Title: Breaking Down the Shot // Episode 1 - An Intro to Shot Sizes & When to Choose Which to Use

Hey guys, it's Steph. Welcome back to my channel, or welcome if you're new. Today we'll be exploring one of the most important building blocks when it comes to creating any type of on-camera content: shot sizes. From an establishing shot to an extreme close-up, I'm going to show you how you can recreate cinematic-looking shots all on your own. Ready? Let's do this.
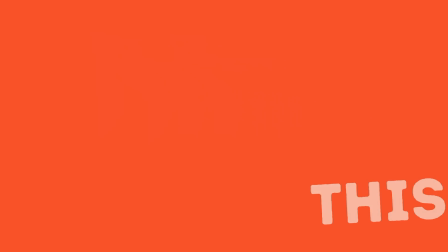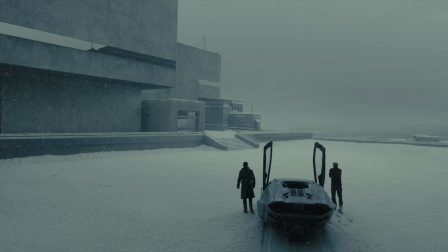So, what is a shot? It's the series of frames that are shot uninterrupted from the moment the camera starts rolling to the moment it stops. To quickly clarify the difference between a frame and a shot
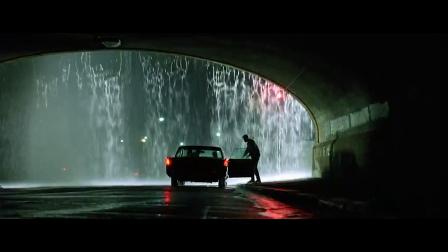is the single moment if you were to pause the film, whereas the shot is still the moment, but it's the moment in motion. Today, we're just going over the basics of shot sizes. Down the road, I do plan to make more videos going over framing, composition, focal length, and types of camera angles. The first shot we'll discuss is typically the first shot you see, the establishing shot. The establishing shot does exactly what it sounds like. It establishes the setting of the story in that moment.
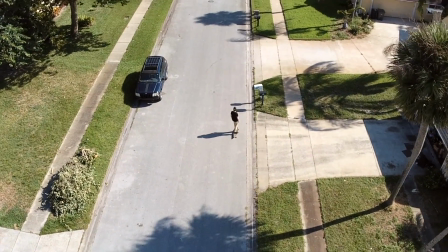It's typically followed by some type of aerial or overhead shot that shows sweeping views of wherever we are.
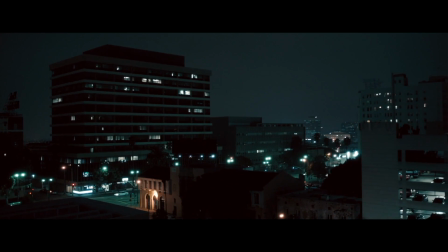Typically, the establishing shot is the outside of whatever location we're shooting at. So if the scene takes place inside of a warehouse, the establishing shot would be outside of the warehouse. Here are a couple common examples of establishing shots in media.
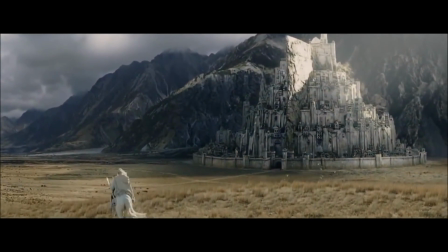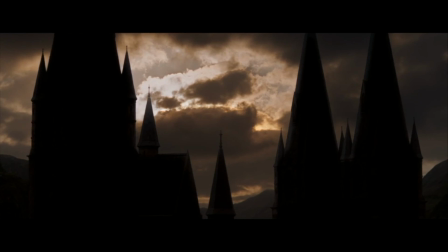Wide shots are typically used to keep the subject in view amidst grander surroundings.
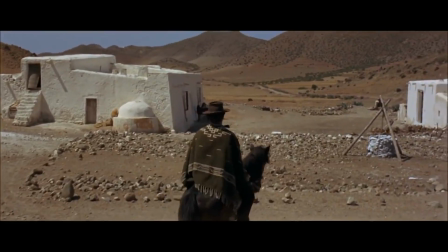This shot should give your audience a better idea of setting and how your character fits into the environment. An alternative to the wide shot is the extreme wide shot. Something I couldn't quite give you an example of myself, but I will include some examples here.
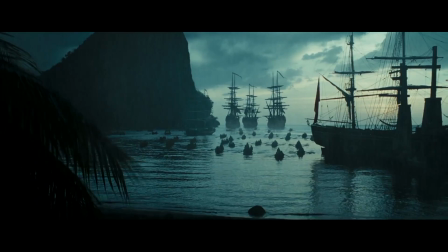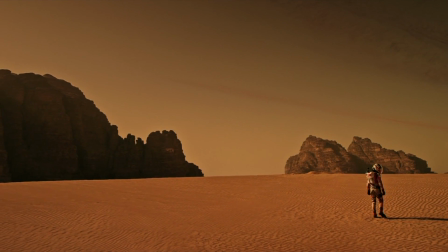The extreme wide shot is on an exaggerated scale compared to a regular wide shot. This is something that's going to show a sweeping view of the environment and truly show the audience how vast the setting is. Full shots aren't quite as common as wide shots. If done correctly, a full shot should let the subject fill the frame while keeping an emphasis on scenery. Here's a good example.
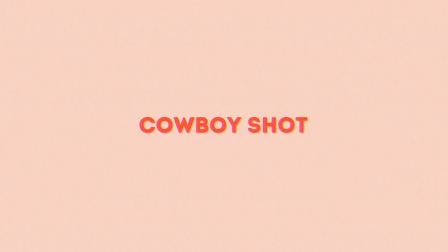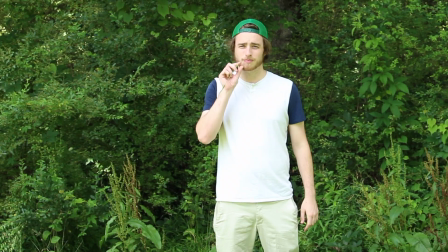The cowboy shot frames from mid-thigh up. The cowboy shot was frequently used in westerns back in the day.
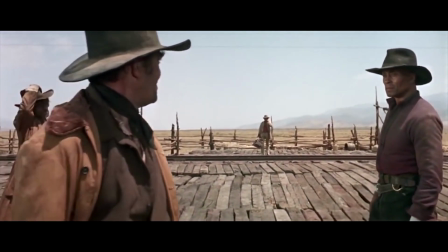They needed to frame the gunslinger's gun on the hip, so they came up with the cowboy shot. In the same vein of the full shot,
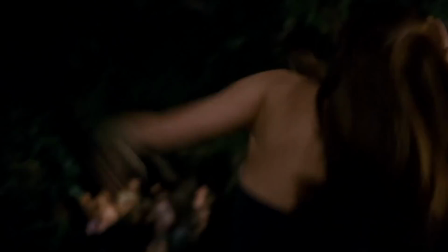the medium shot is way more common and does a really good job of showing off the subject while also keeping the surroundings visible. So this is going to be the same effect, but on a closer scale. This is probably the closest that you can get to a subject while still keeping your background in view. Medium shots are good for action because you're able to focus on the emotion of your character while still seeing the actions that they're doing. The medium close-up just might be the most common shot used. The medium close-up frames from the chest up.
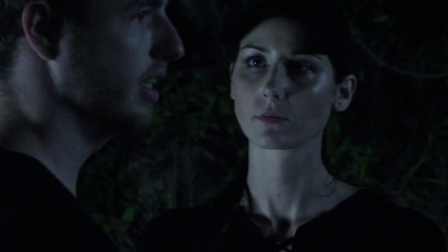It's commonly used for dialogue scenes and is the perfect way to show a character without being too intimate. So it typically frames the face, but still keeps the subject somewhat distant. Close-ups are all about emotions and reactions. Perfect for important moments.
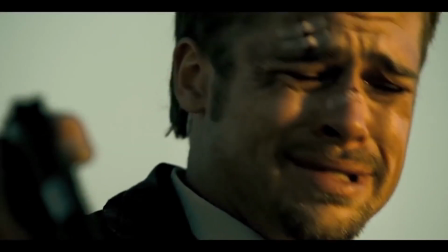It's close enough so that we can catch subtle emotions, but not so close that we completely lose visibility.
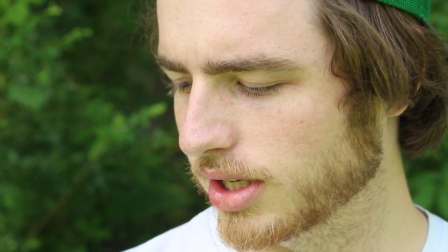Close-ups are a much more intimate view than a medium close-up. Being this close to the camera lets you into my eyes and lets you into my emotions and into my mind.
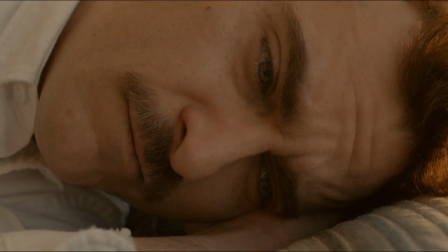Whereas a medium close-up, again, typically used for dialogue, is a more external experience. This experience is a bit more internal.
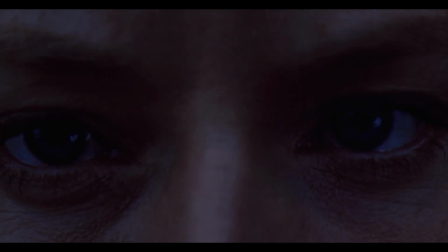The extreme close-up is the most you can fill the frame with your subject.
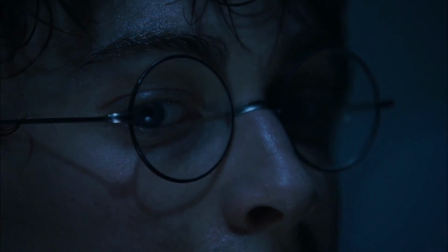These shots typically feature eyes, mouth, and other areas that you want to highlight. Your choice of framing will have a direct impact on your audience, so choose with care and intention.
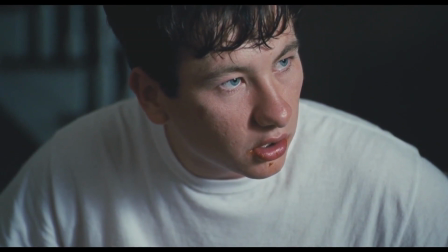How close or far your subject is to your camera will inform your audience on how to feel about it or them. When thinking about your subject's size in the frame, imagine you're meeting someone new.
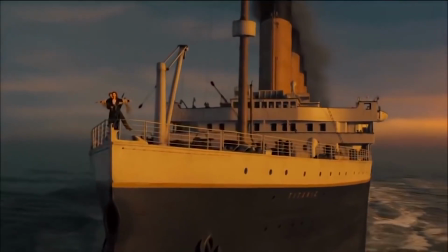You should always start at a distance and then work your way towards closer, more intimate shots.
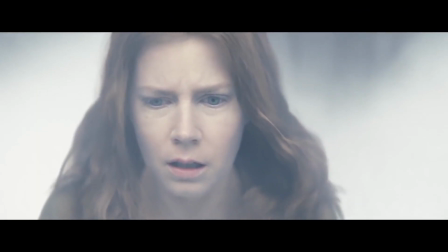While the size of your shot is just step one in the building blocks of creating your shot list, you can't forget that framing, focus, and camera movements can add deeper layers.
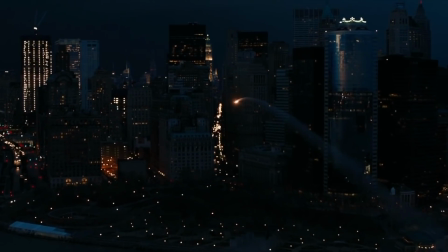Figuring out creative ways to combine types of shots is one of the easiest ways to improve the overall quality and production value of your content. I plan on expanding way more on this subject and touching on all of these building blocks in videos to come, so make sure you're subscribed to my channel and you won't miss a thing. Alright guys, that's all I have for today. Thank you so much for watching. If you enjoyed it, please give this video a thumbs up and I will see you in the next one. Bye guys.